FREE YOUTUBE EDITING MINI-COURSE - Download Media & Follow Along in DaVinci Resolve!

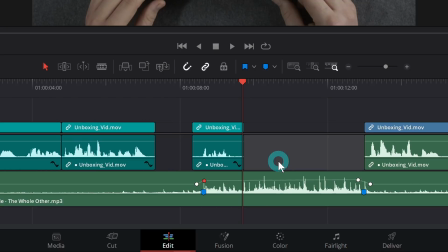(29:00)
I'll just undo all of this.
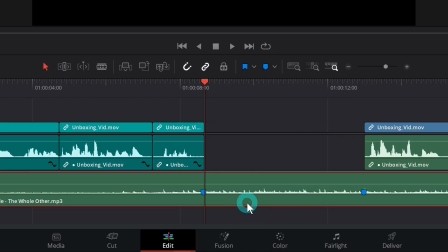(29:02)
What I like to do, instead of adding those keyframes, is select my music and split it right here where these clips come in,
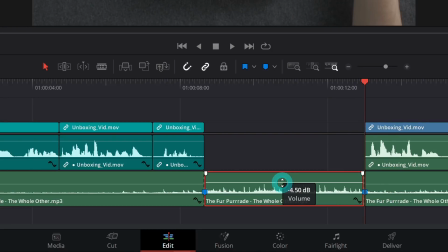(29:10)
and then push this volume up in this middle clip right here.
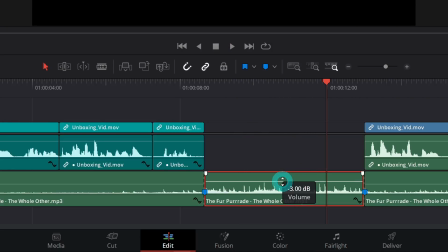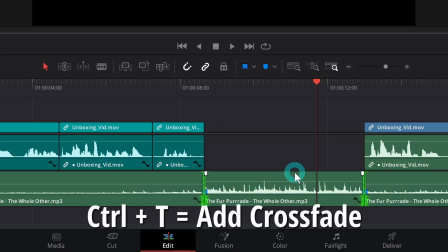(29:21)
And then I can select one and control select the other one, and then just hit Control T. And that'll add a crossfade to each of these,
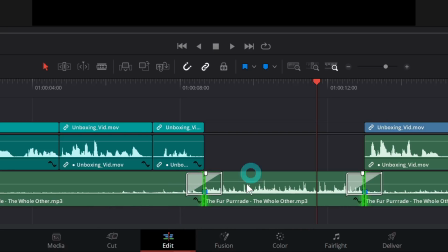(29:28)
which is basically fading it up into this new audio. Let's take a look. It's just a really slick way to do this.
First of all, we obviously have this awesome...
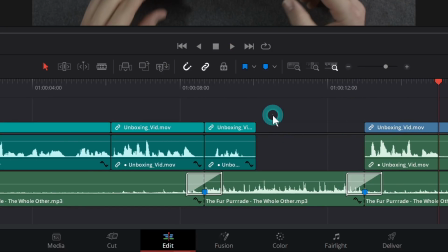(29:39)
So that's nice, because if we need to move this around like this, I can just grab the middle of this and roll it and then we're done.
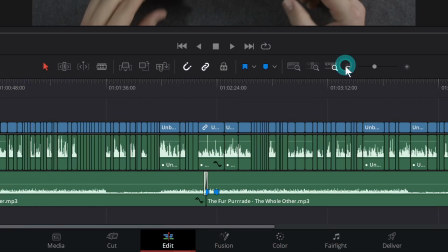(29:47)
Super easy, right? So audio is good. Next, we'll get into color and graphics.
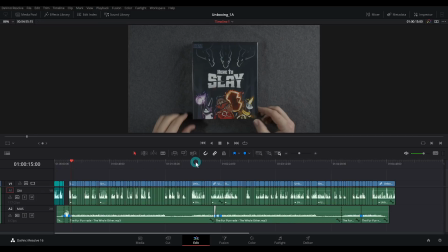(29:53)
We're going to do some basic color correction on this. And the great thing is this is all one shot. So we only really have to do this on one clip and we'll just copy it to the other clips. To get into color mode, all we have to do is go down to the color page button right here and click on color.
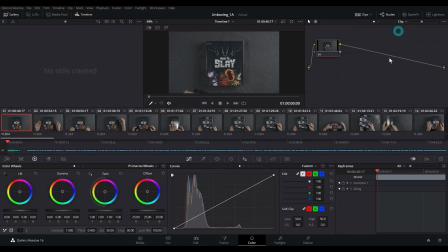(30:07)
And now we're in the color page. If you're not familiar with this color page, check out this video because I'm not going to explain every single thing in this specific training, although I do explain quite a bit in the big YouTube training that we're going to be coming out with very soon. So what I like to do is hide my timeline,
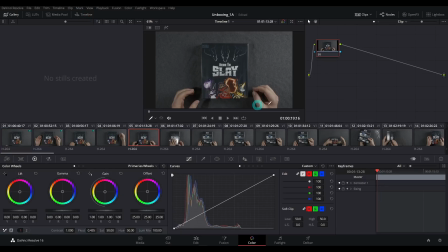(30:24)
and I'm going to pick a clip that has both the main subject as well as skin tones if they are ever in there.
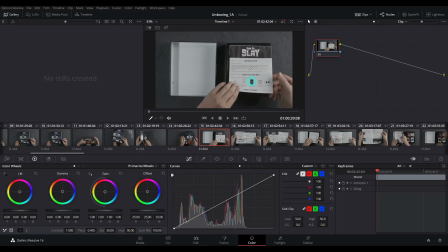(30:31)
So I don't know, something like this, probably this one, because we have some nice white, we have some nice colors. Yeah, this one right here. We have white, we have colors, we have skin tone. This is a great shot to figure out our color.
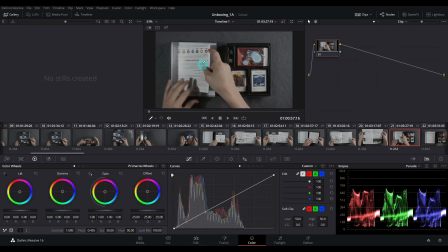(30:43)
Let's open up our scopes and we're going to figure out what this needs. Very first thing this needs is probably to be a little bit brighter because this white just isn't coming in as white. It's like bright gray. So let's grab the gain master wheel and I'll boost this up.
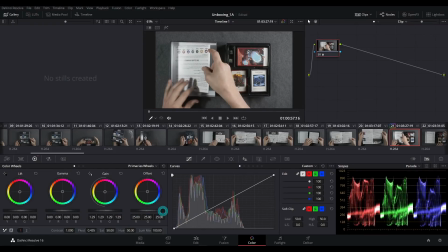(30:58)
This is just going to make everything a little bit brighter. And we'll take this to like 896 somewhere in there.
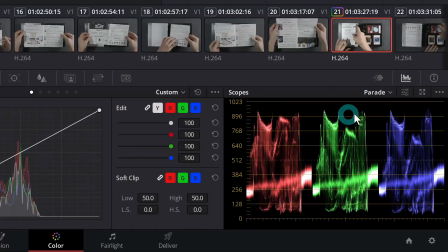(31:04)
This is where that white piece of paper lives on our scopes. So I'm going to boost that up to be bright enough, but not way too bright. And it looks like it's pretty balanced as well. So that's good. Now we're going to check our blacks.
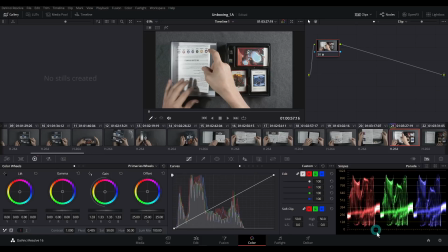(31:16)
The very, very darkest black, which is down here, that also looks pretty balanced.
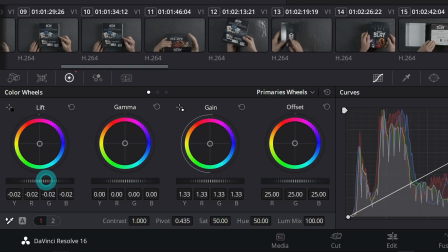(31:21)
Grab the lift master wheel and push that down just a touch to where those are just kissing the bottom.
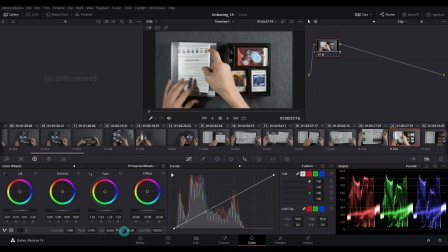(31:26)
Now we have some good contrast in our image. I'm going to boost up our saturation just a touch and maybe boost our gamma just a little bit too. Now we can kind of play through this and it should look nice and poppy. To give it just a little more poppiness, we'll go down to the curves and add a very subtle S curve.
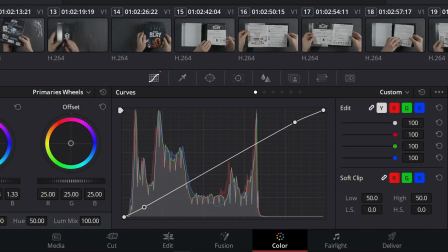(31:45)
Just a little one like that. That just kind of gets rid of the kind of foggy look.
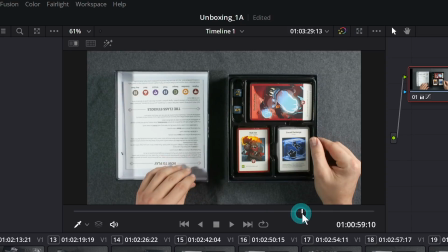(31:50)
So here's before we color correct and here's after. So it's pretty subtle, not doing anything crazy, but it should look pretty nice. Now to copy this to all of our other shots, I can click down here in the clips and hit Control A, and that's going to select everything.
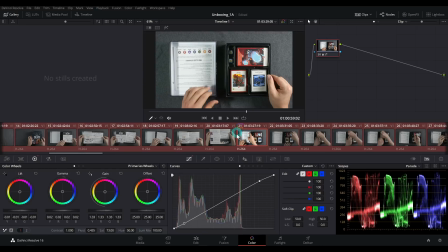(32:06)
And then I'm just going to middle button mouse click on the shot that I color corrected. That's just clicking down on the scroll wheel, and that's going to change everything to have that same color grade.
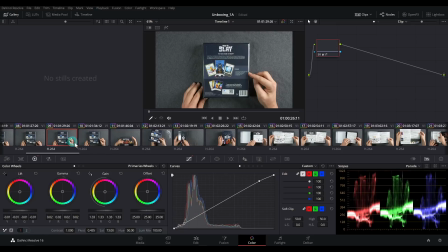(32:16)
That looks pretty nice. I think that looks good. And I'm just going to go through and spot check, make sure nothing changed throughout.
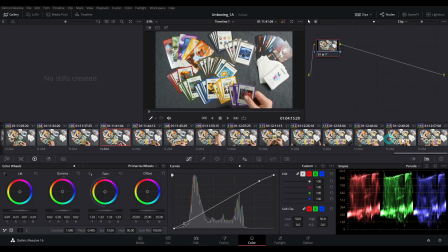(32:23)
Make sure nothing's like completely blown out or anything. Looks good to me. Okay. So that's color for our project.
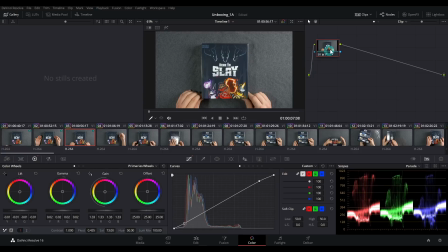(32:29)
Super easy, right? One thing to make it just a little better, maybe we'll add just a subtle vignette. I'll go up to our nodes, right click and say add serial.
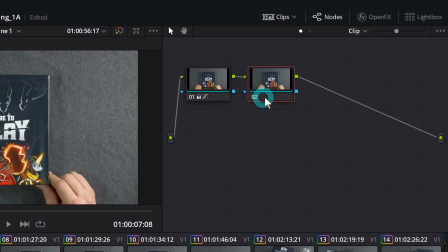(32:37)
That's going to make a node after this. This is just going to be a separate correction that we're going to do on top of everything else.
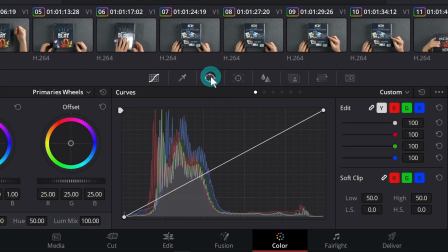(32:43)
And let's go to our windows. That's this third little icon here. And I'll add a circle window.
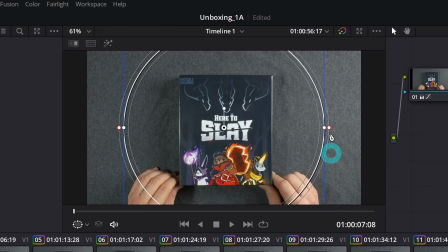(32:49)
Now I can adjust my circle window in my viewer, make it a little bit softer, something like that.
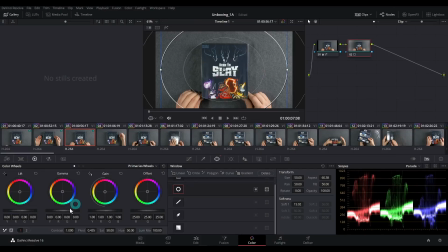(32:55)
I want it really soft. And now I can do something like go to my gamma and just push this master wheel down. It's going to darken the middle of this, which is the opposite of what we want.